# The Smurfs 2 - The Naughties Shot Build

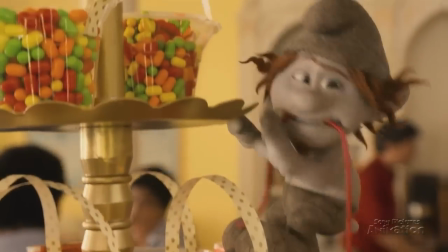(0:04) He's gonna make deep trouble!
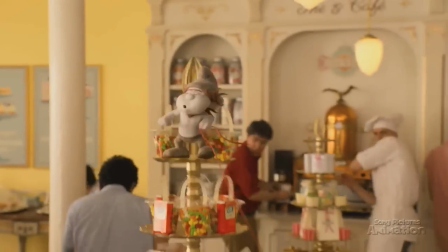(0:08)
Two brand new characters have been added to the Smurfs family in Sony Pictures Animation's The Smurfs 2, Hackus and Vexy.
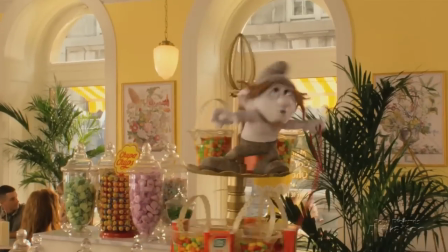(0:17) Holy Smurfs!
They look like Smurfs, but they love causing trouble and they're filled with mischief.
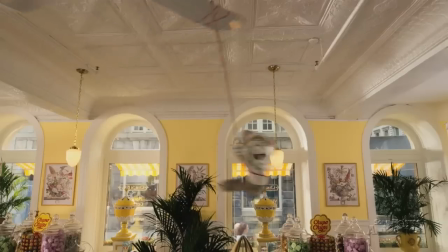(0:23)
They're the naughties.
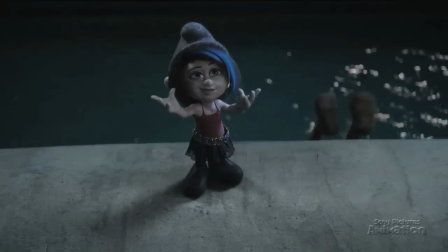(0:24)
We're going to take a look at how Sony Pictures Animation and Sony Pictures Imageworks came up with a whole new kind of Smurf and made them finally.
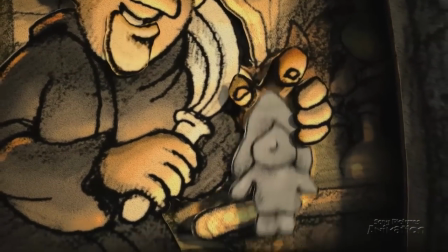(0:34) My own irresistible creation, the Smurfette, to infiltrate their village and betray the Smurfs.
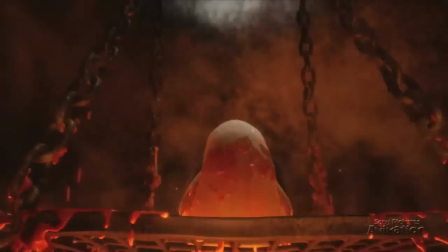(0:42)
Gargamel is a powerful sorcerer who made Smurfette in his magic cauldron.
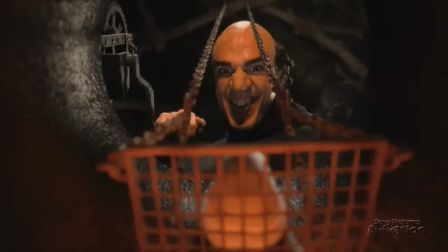(0:48)
We started by creating some artwork.
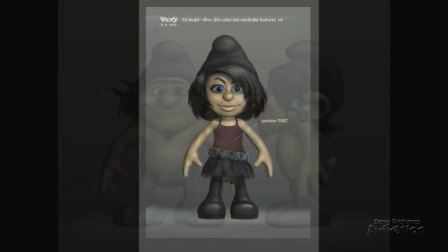(0:52)
Hackus and Vexi had to be Smurfs, but because Gargamel created them, they needed to look a little bit different.
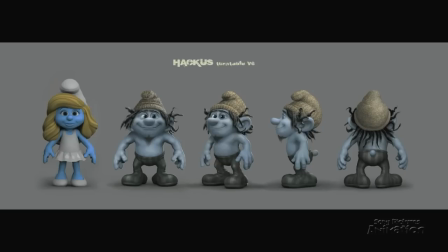(0:59)
They could have new clothes, different hairstyles, and even a different color.
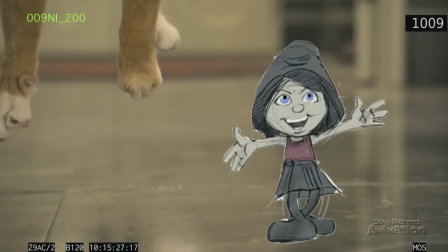(1:05)
In the early storyboards, Hackus looked a lot like a leprechaun.
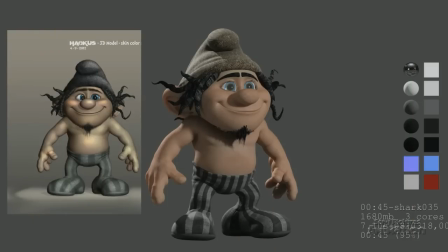(1:11)
One of the first ideas was, what if they were skin colored instead of blue?
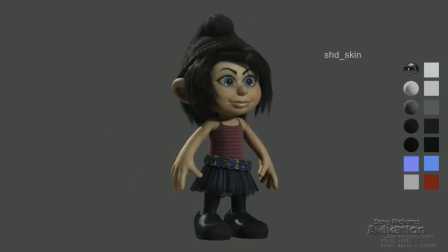(1:16)
They could look more like the actors, but Smurf-sized. The trouble is, the skin colored Smurfs were just too different from the other Smurfs.
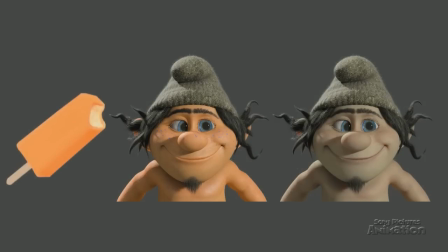(1:25)
We tried making them brighter, like this ice block, but they got even more different.
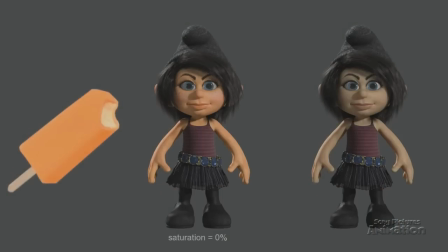(1:31)
Since Gargamel crates them out of clay, the answer was, make them gray.
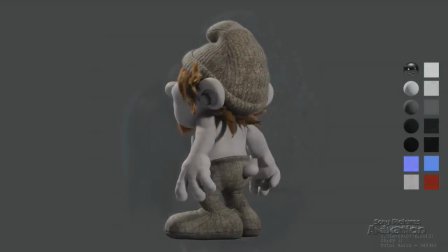(1:37)
As a finishing touch, we gave them blue freckles to show they really are Smurfs underneath. Now that we know what Hackus and Vexy look like, we need to find out who they are. So we started by putting them into poses. How would Hackus look when he's happy, tired, strong, amazed, and excited? How does Vexy look when she's scared, crafty, angry?
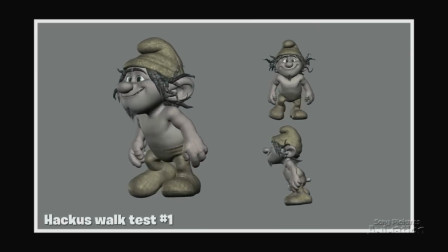(2:05)
Now how do they move? Even in these early animation tests, exploring different walk styles, we try to see Hackus's personality.
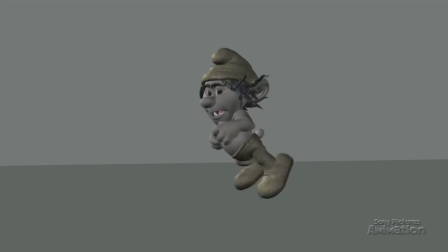(2:14)
And how did he get around when he's only three apples high?
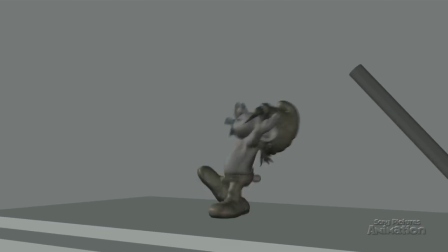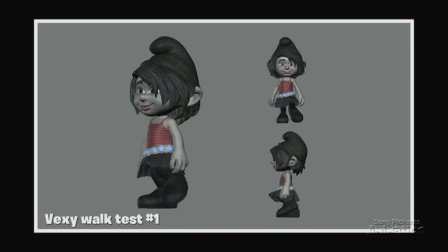(2:23)
Vexy has to walk like a girl, with swag. But she can run like a rabbit. Then we put the two of them together.
High five.
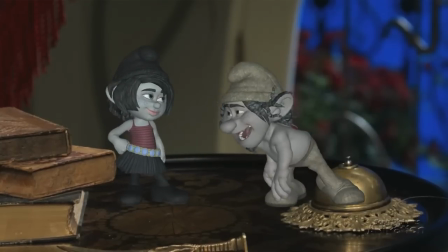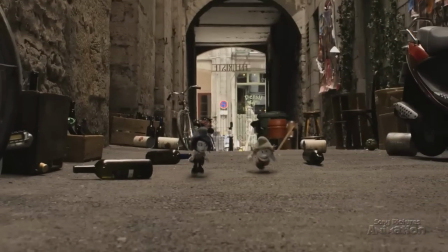(2:40)
Hackus is eager, excited, always happy. Bexy is bright, crafty, and determined.
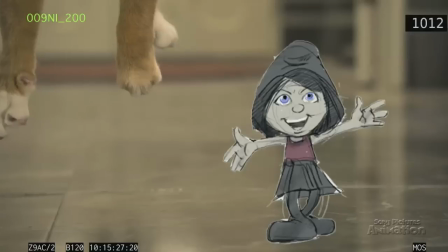(2:46) She's got nowhere to go. This is perfect for my plan.
Every shot went through a lot of steps, like this rough blocking.
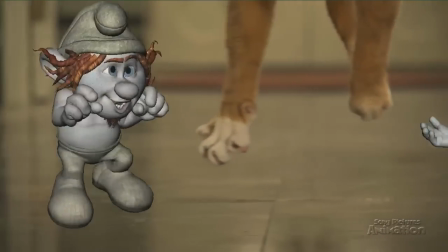(2:55) Well said, my dim brother.
Then animation.
Well said, my dim brother.
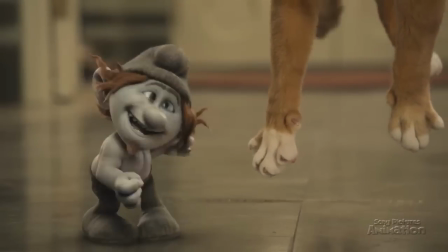(3:03)
And final lighting to bring them to life.
Well said, my dim brother.
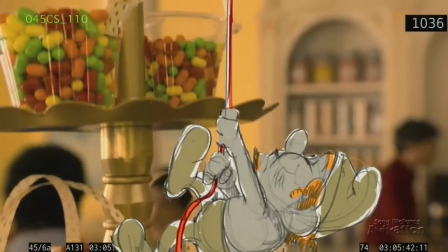(3:09) Apparently it wasn't a gift, Asriel.
Whether they're being naughty or nice, they're always having fun.
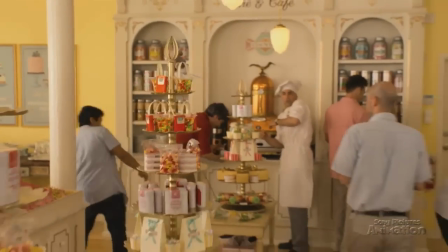(3:20)
And that's how two great new characters join the Smurf family.
Haggis hug!
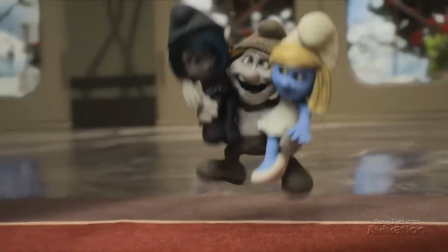(3:26) Haggis hug!